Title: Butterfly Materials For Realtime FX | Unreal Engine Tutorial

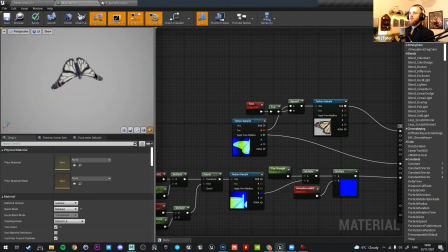52:01 And as artists, we can control those numbers to make our artwork obviously there's more to do to this
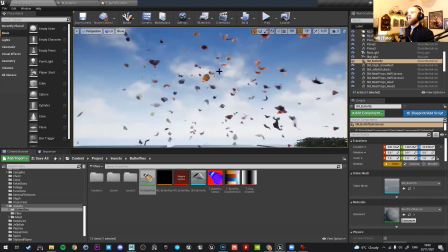52:10 to get from this stage to this stage i can show you what the material looks like in its finished form
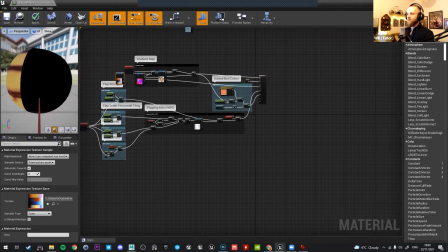52:20 and we can just talk through it a little bit before the session ends so we have got
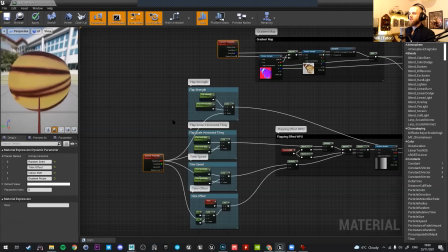52:29 dynamic parameter here and here this is the same thing we just i just put a different one up here
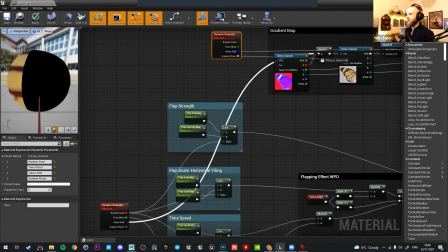52:33 because I didn't want to have my spaghetti strands coming all the way across everything.
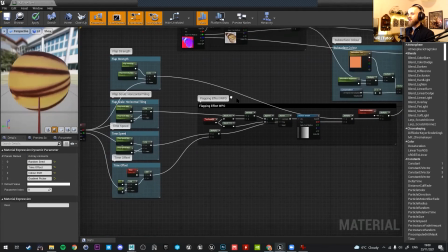52:38 This is the input that feeds information from our particle system into the material. This is the stuff we did in the lesson, so making our flapping wings.
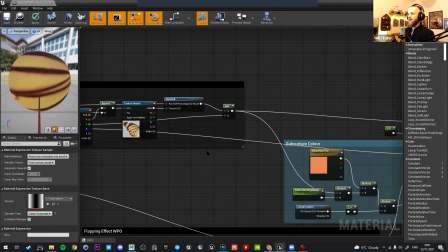52:46 In this case, the texture is separate, not packed. Here's our masks.
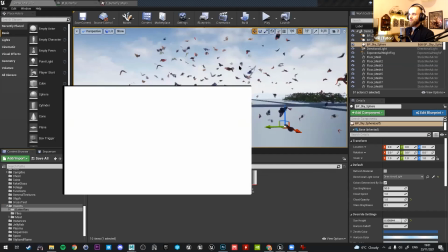52:50 The reason they weren't packed in this one is that we had an
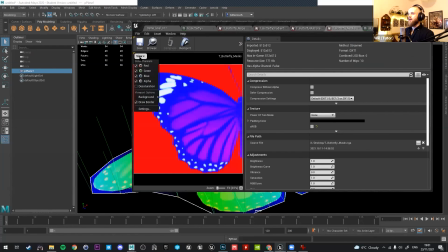52:56 extra mask in here
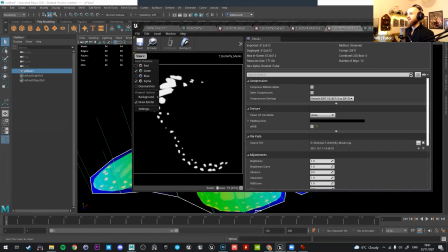53:03 for the wing white bits if we wanted to color them differently. In the end, I didn't use it.
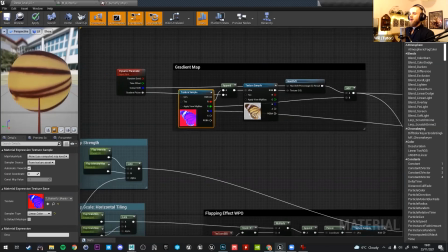53:11 And then another thing I've added is subsurface color.
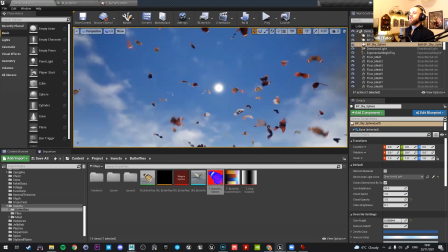53:19 In this case, subsurface color just means that when you see light through an object, you get like a nice glowing effect,
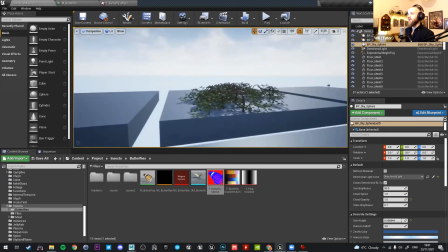53:26 kind of like if you shine a torch in your hand and it gets that red glow, as you also see through leaves,
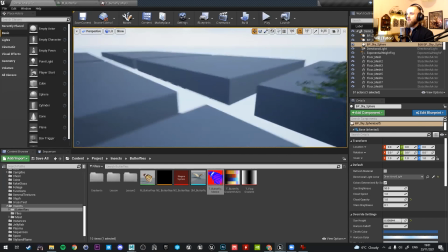53:31 right? that subsurface scattering shining light through the leaves so
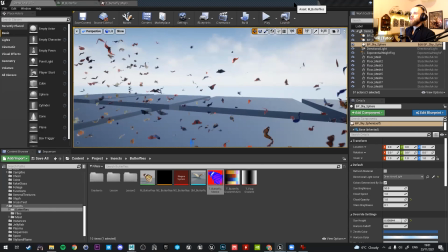53:36 um the differences here are basically
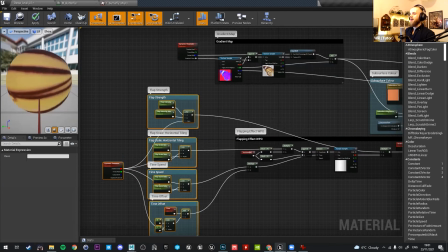53:42 we've got all these things saying that every time i spawn a butterfly i would like to
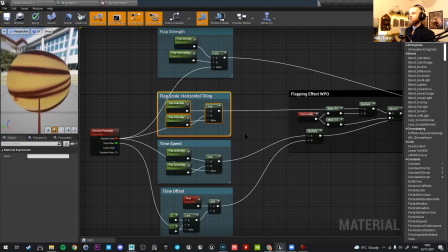53:47 randomize the strength of the flapping the speed of the flapping and the size of the
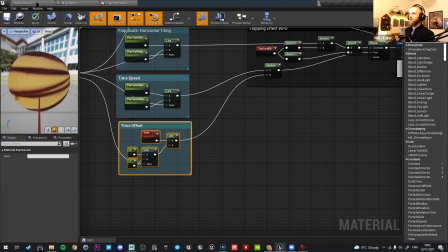53:52 wing beats and also offset the time so you'll notice that none of these butterflies are flapping
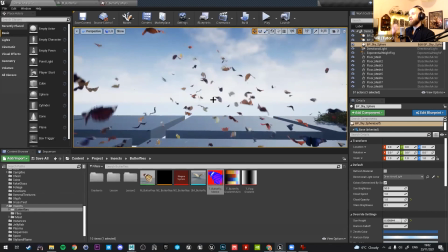53:57 at the same time as each other we've had to fake a lot of that randomness in the shader
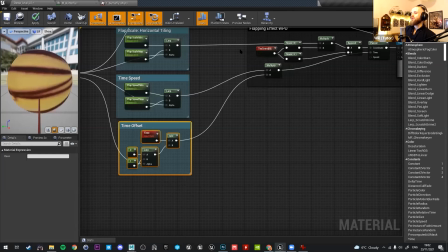54:02 cool so that was a little rushed introduction
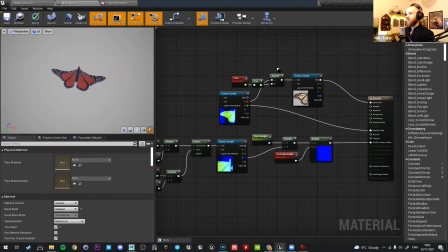54:07 to animating stuff in the material hopefully it was helpful to
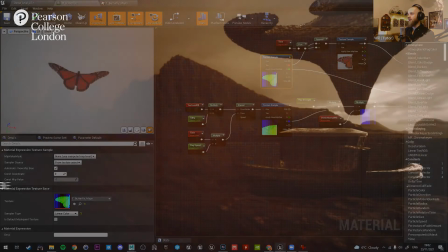54:12 you guys